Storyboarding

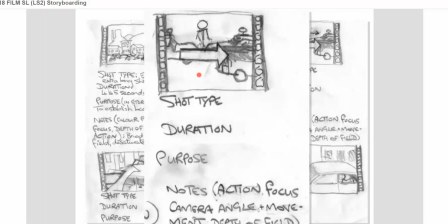501s
Okay. So again, we see the convention here that the camera is tracking from left to right, the character is moving from left to right, and that this shot, because we've made a straight cut from the last shot to this shot,
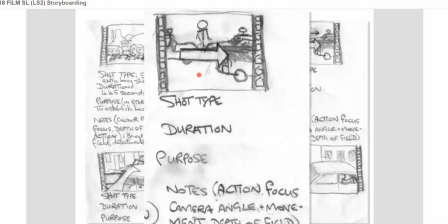518s
there's continuity in the way the shots fit together. The camera movement is more or less the same, but the camera movement echoes what was in the previous shot, and the movement of character also echoes what was in the previous shot.
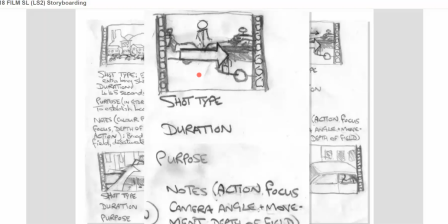534s
We stay the same side of what's described in the continuity system as the axis of action. So character movement remains in the same direction. So again, we think about shot type.
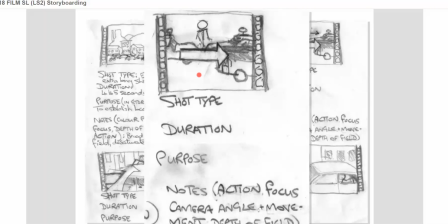551s
This is a closer shot, so it's a medium shot. Its duration is about the same as the last one, so we keep a similar rhythm. We now know that we're looking at this character because he's isolated in the central third of the frame.
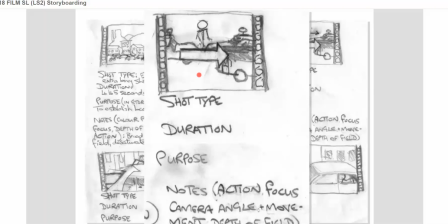567s
And its purpose is to reveal his intention, his motivation. And again, we look to notes of focus, camera angle, camera movement, the depth of field.
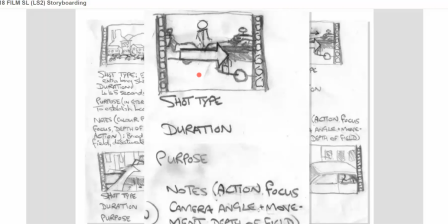581s
So in this case, our depth of field might be a bit narrower so that the plane where our character and other pedestrians is in focus whereas the plane of vehicles moving back and forth is slightly out of focus.
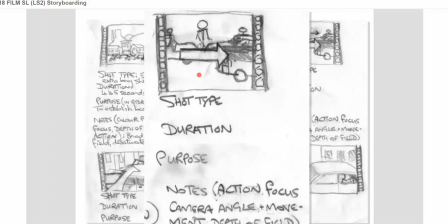600s
Okay, let's move on to frame 4.
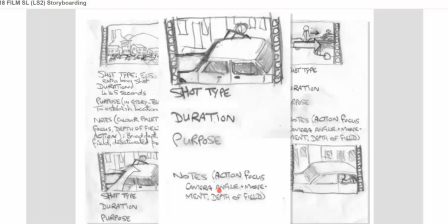606s
So our character has come to a halt. Now, in this case, we've understood what our character's actions are, or we have an idea what our character's actions are. And this is a camera shot from a fixed position.
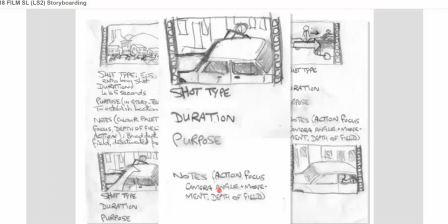623s
Again, it's a medium shot, but there will be movement in this shot here. And the slide, unfortunately, doesn't indicate that yet, but I will do so with the cursor in a moment. So the character has come to a halt.
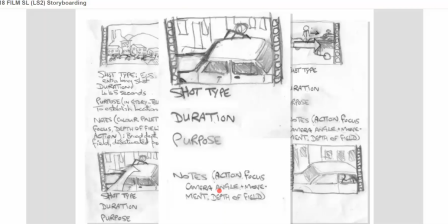642s
He's found a car that he can steal. And he's looking into the car and exploring ways he can break into it. So what happens here is that the character walks into shot from the left,
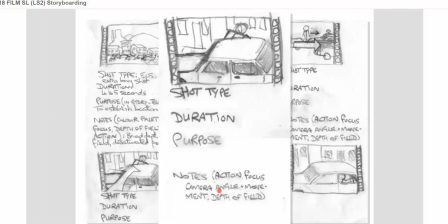657s
which connects it to the previous shot, and stops within the central third of the frame. Again, we have the same rhythm and the same movement. Okay. He stops within central third of the frame.
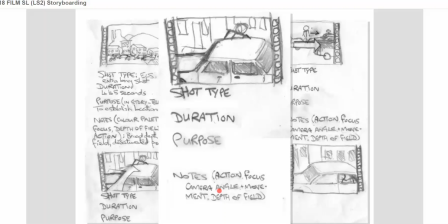673s
The camera is in a fixed position, so he enters from shot left and stops in the central third. We see that he's looking into the car. Then what happens is that the camera, if you think this is where my cursor is, and I'll show you the little drawing down there, which hasn't copied over, the camera
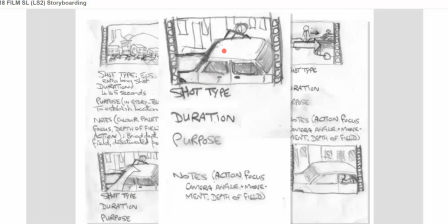693s
slowly dollies in to take a closer look at what he's doing. So I'll do that again. You see where my cursor is? We begin there, and it slowly dollies in, and we get to see his face.
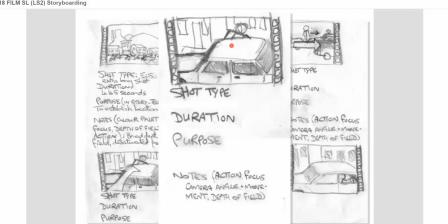708s
So we're moving towards close-up. Okay? So that's shot 4.
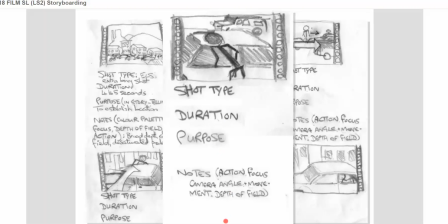715s
Moving on to shot 5. Now, something different has happened here. Well, the angle is completely different. It's a reverse angle shot. And what we've done is to break the axis of action.
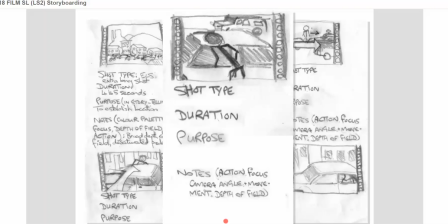733s
We've actually moved round to the back of our character. We've guessed that he's trying to break into the car now, and now we're actually going to see his actions of breaking into the car. The camera remains in a fixed position for the opening of the shot.